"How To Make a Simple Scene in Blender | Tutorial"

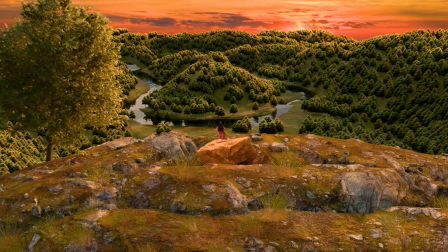Impressive, right? Stick around because I'm about to show you exactly how I created this scene.
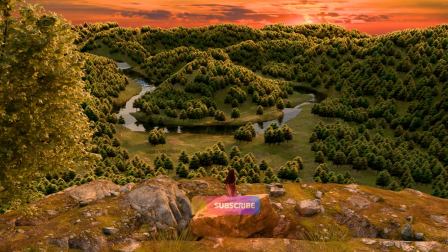Welcome to my channel. If you're new here, make sure to subscribe and hit the bell icon so you never miss any of my creative breakdowns.
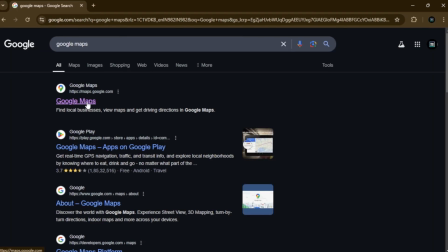Let's go. I pick a random place in the Google Maps. The place name is Yesaulovskaya.
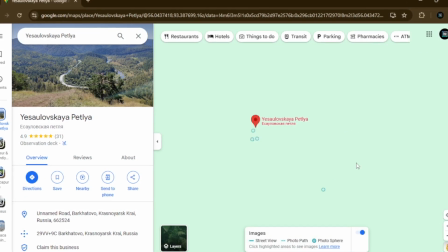Petlya, I will put it in the description.
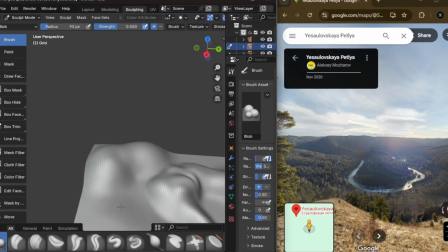From the reference, I created and subdivide a plane and with the help of the sculpting tools,
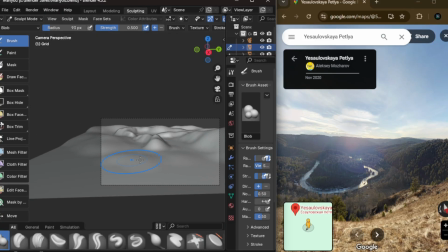I created a terrain that looks similar to our reference.
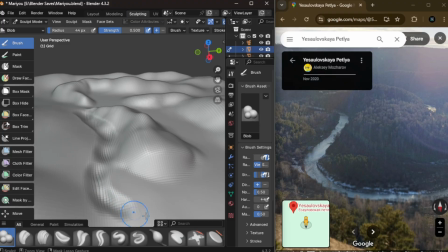Now it's time for creating the lake. The lake will add more realism to the environment. The basic shaping of the environment is over.
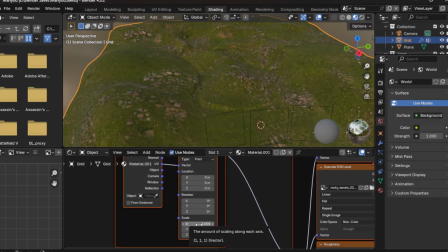Now let's go to the next phase. And that is the texturing. From the PolyHaven site, I downloaded a simple mountain texture,
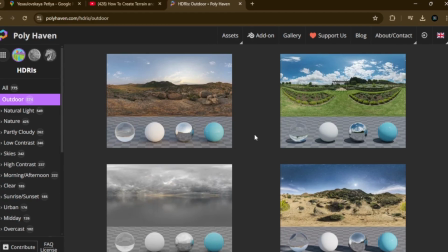added a bunch of trees using particle system for the mountain, and a sample HDRI image.
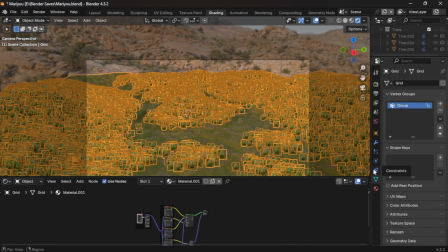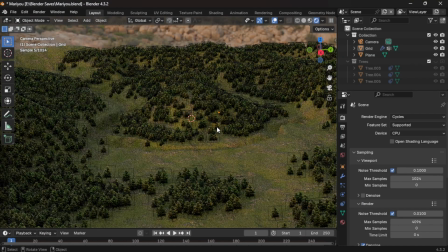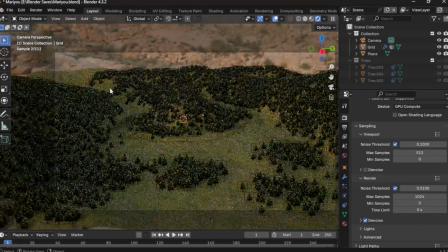After using the particle system for the mountain, it's time for the weight painting.
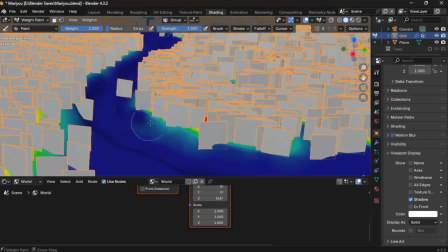We don't want the trees to fill all the areas, so we use weighted painting for the trees to add more realism to it.
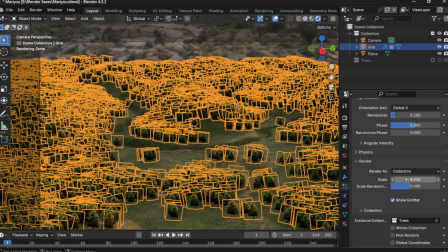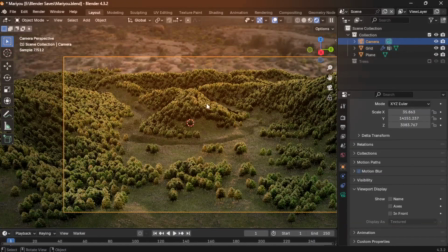So next we have to set up the lake.
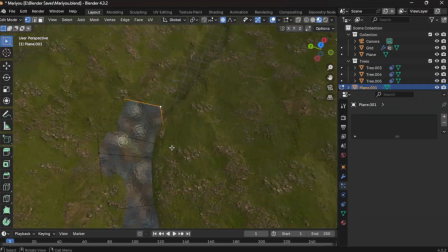In order to set up the lake, we need the water texture, apply to a simple plane, and by selecting the two vertices and expand it accordingly.
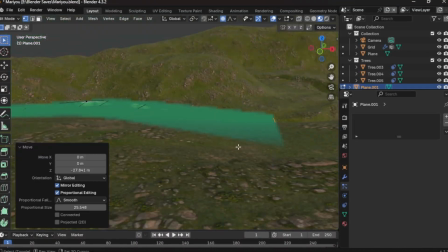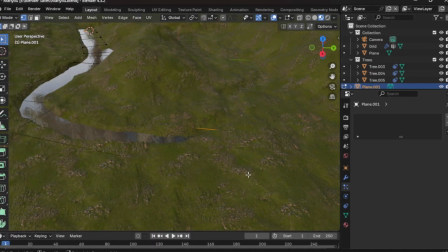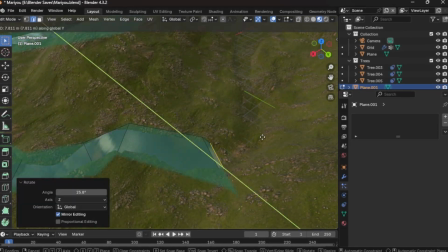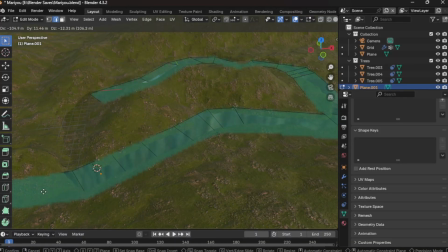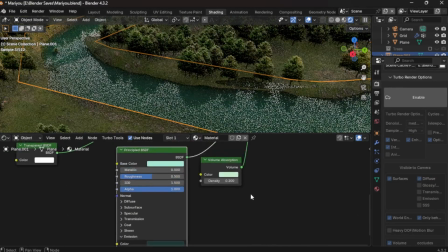You can decide the color of the lake. It's your choice. I decided to change to a medium dark greenish color.
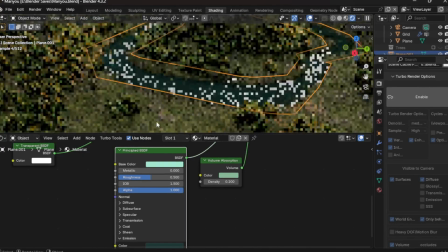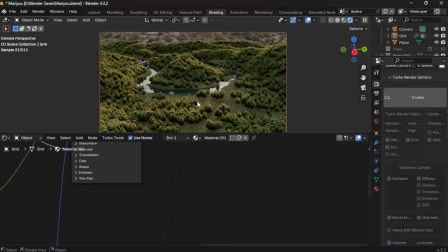Now it looks like a nice scene. Our far scene looks good now. Let's focus on the closest shots.
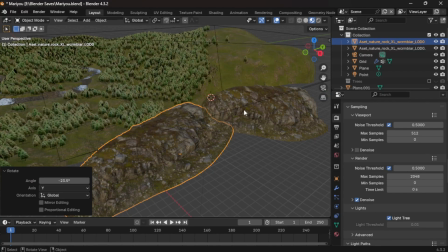The shot will be a child enjoying the great evening view. So for that, we need a terrain model.
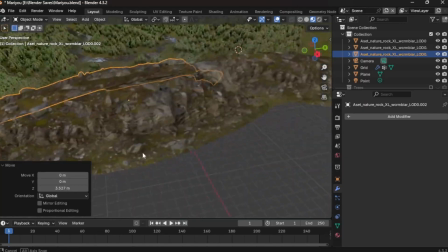So I downloaded a terrain model from the Quixel bridge. It has a very good 3D assets in it.
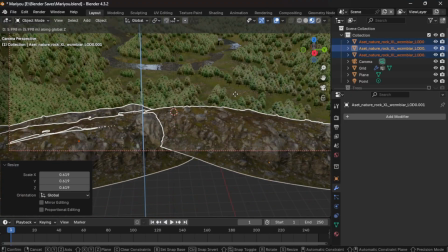I duplicated the terrain model and setup according to the scene.
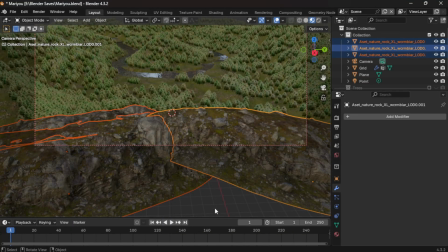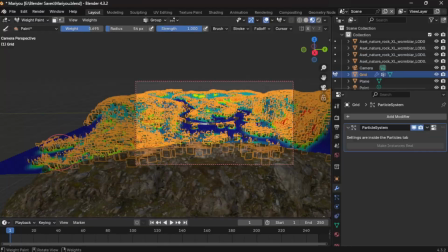Because of the moving scene, I have to fill right and left side of the particle system.
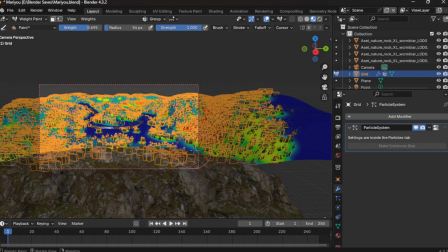You can see it's very easy to do. Now it looks good.
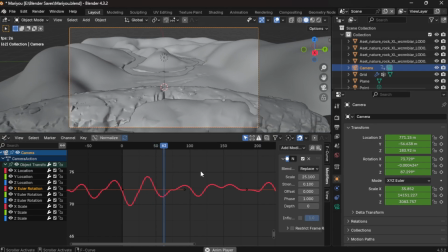It's time for the camera settings using the noise modifier. For the X and Z axis, I apply the noise modifier. We have to increase the scale and strength a little bit. My aim is to look like a handheld camera movement.
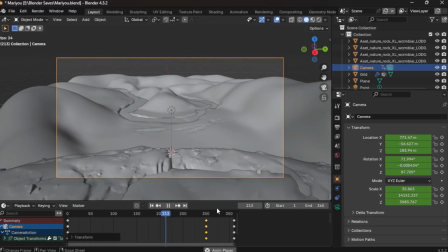Yeah, looks like a handheld camera. Something is missing.
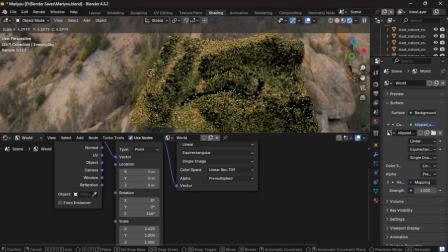Right, we have to add the sky. To do that, import a sky image.
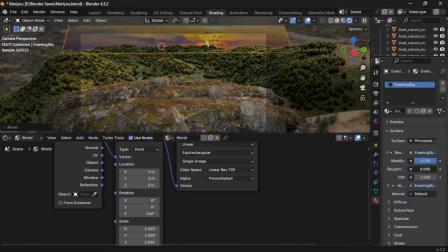Make it big. But the sky image plane is blocking the HDRI light.
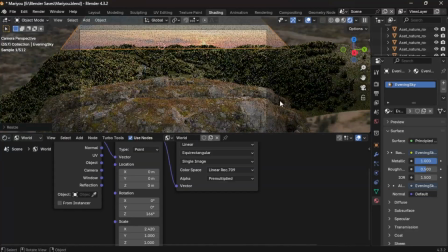So in order to fix that, I rotate the plane and adjust so the HDRI light can come to the scene.
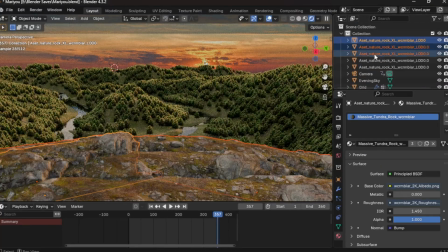You can see that the HDRI light is not enough, so we add a point and an area light to make the environment more realistic.
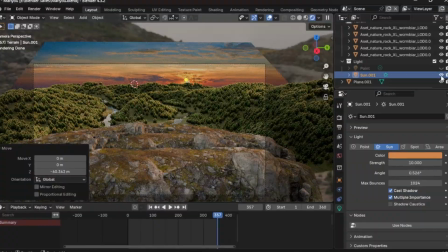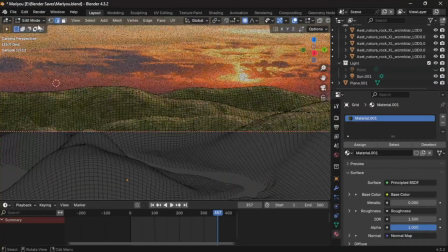Now for the closed scene, we have to fill with something. So I add a tree.
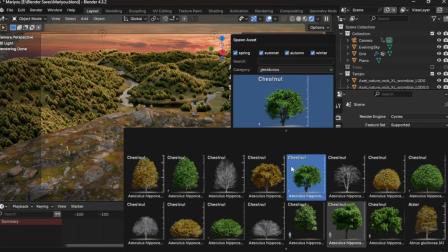The trees are from Botaniq Addon.